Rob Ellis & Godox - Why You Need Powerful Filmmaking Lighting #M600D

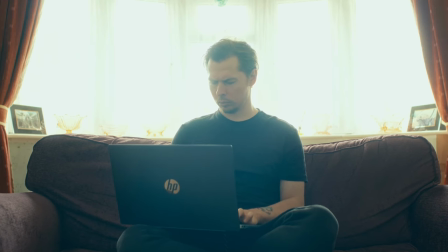It's quite bright outside, and if we want to see any detail out of our window, we're going to need to bring down the exposure in our camera.
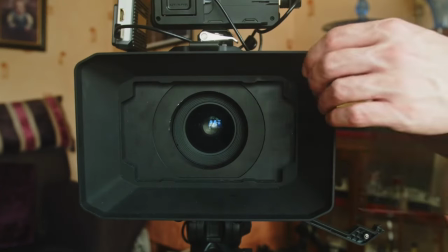In this case, we're going to need a couple of stops of ND.
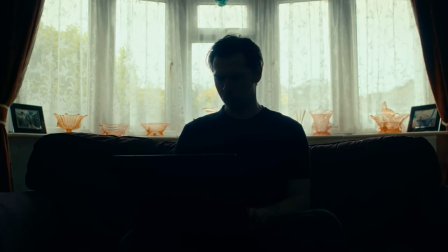Now we have detail out of the window, but no exposure in the room. So usually, this is where lighting comes in. We'd like a soft light from camera left to represent the natural light coming through the window.
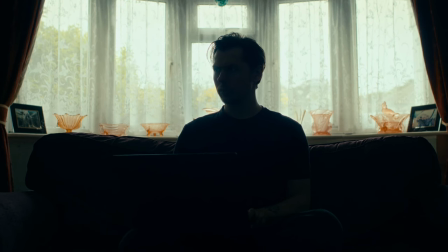But we don't have too much space either side of the sofa. We can solve this by again taking advantage of our Fresnel lens.
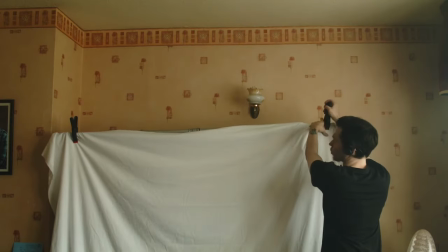We'll clip a large length of bleached muslin material to a boom arm on the left side of the sofa.
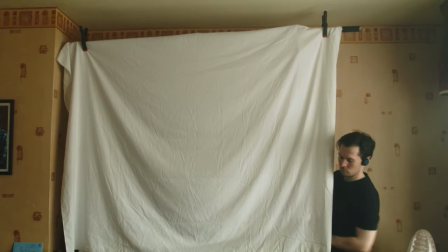This will act as our key light.
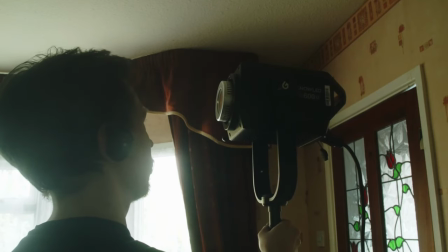On the other side of our sofa, we'll place our Godox M600D, attach our Fresnel lens, and narrow our beam down just a little bit.
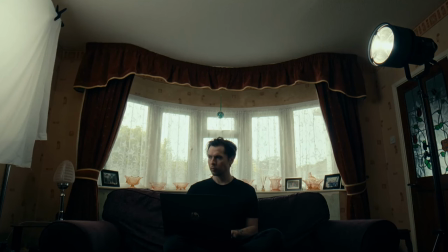Since our subject doesn't stand up or start jumping around in our shot, the beam passes over what our camera is capturing,
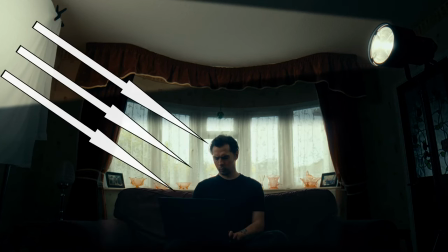bouncing from the bleached muslin and providing a key light on our subject and scene.
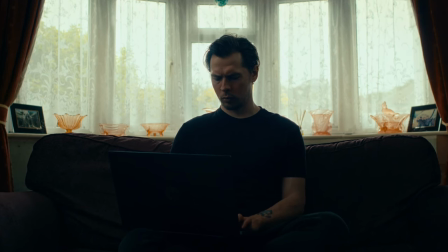But it's a little dark, and although this could work depending on the mood we'd like to convey in the shot, we wanted something that better represents the light from the window. So we need even more light.
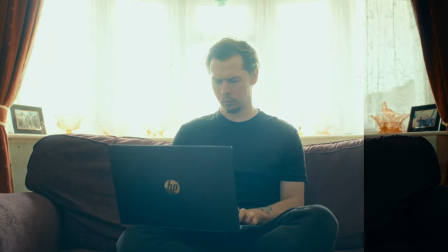Remember, we darkened our image with ND to properly expose the natural light outside.
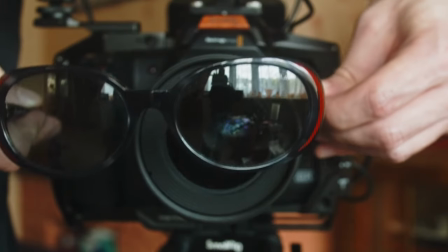This is kind of like giving our camera sunglasses to allow it to see better.
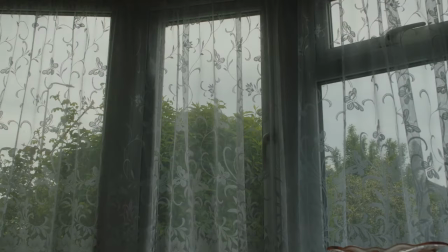And if we're darkening the natural light outdoors with these sunglasses, we're also darkening any other lights we use in the room. So we need a light powerful enough to expose well, even when our camera is wearing shades.
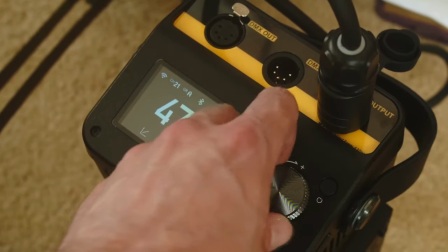So we actually had our M600D set to 50%.
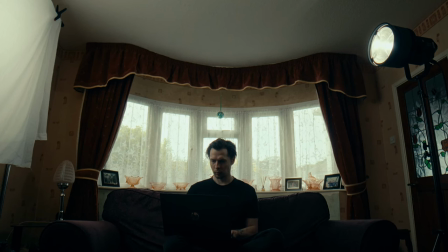At this level of output, we're roughly looking at the kind of brightness you'd be achieving at full power on a 300 watt light, like the Godox VL300. But we've got 740 watts to utilize here.
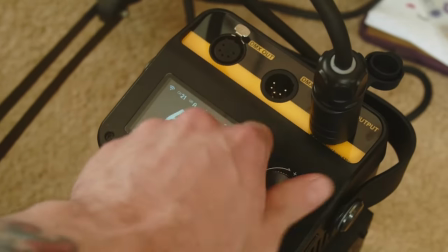So let's push that straight up to 100%.
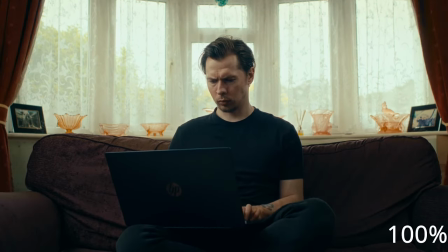Now that's much closer to what we had in mind. Even with two stops of ND in front of our camera, the light is powerful enough to give enough exposure to our scene. And this is after being bounced from the bleached muslin.
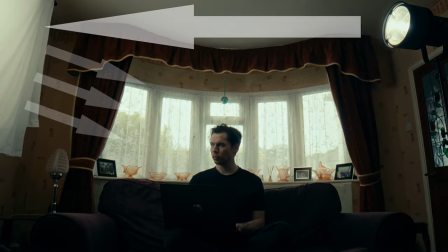As we lose light output when we diffuse or bounce it, it's vital in these situations to have a powerful light,
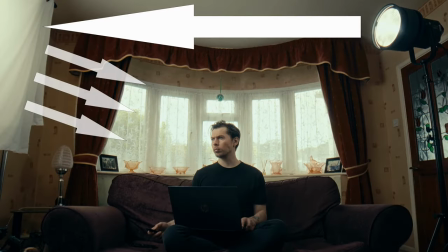so that it can still provide enough exposure when we want to soften it with diffusion or bounce.
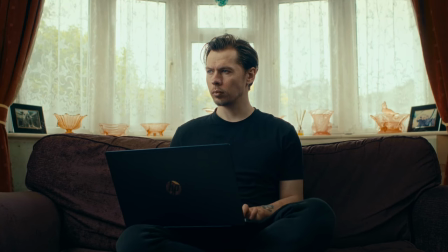And if we want a slightly lighter feeling scene, we can introduce some fill light.
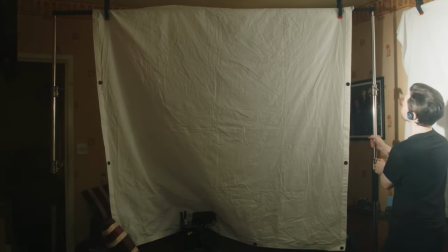We'll raise up another large piece of bleached muslin material, placed just behind our camera, and use a Godox SL152 bounced into it.
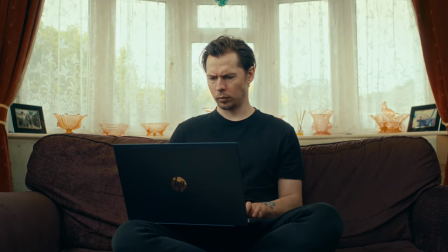This makes for a bit of a brighter, punchier look, wrapping the light around our face and lighting up more of the room.
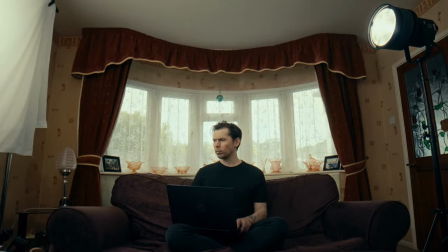You can see that if we had a bigger space to shoot in,
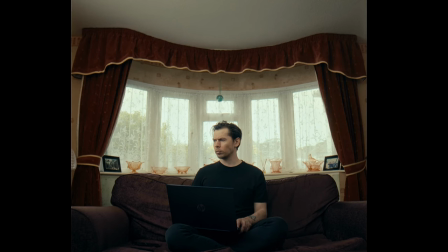making use of a powerful light would also have been a great help in covering a large area easily, whilst providing enough exposure to light the scene.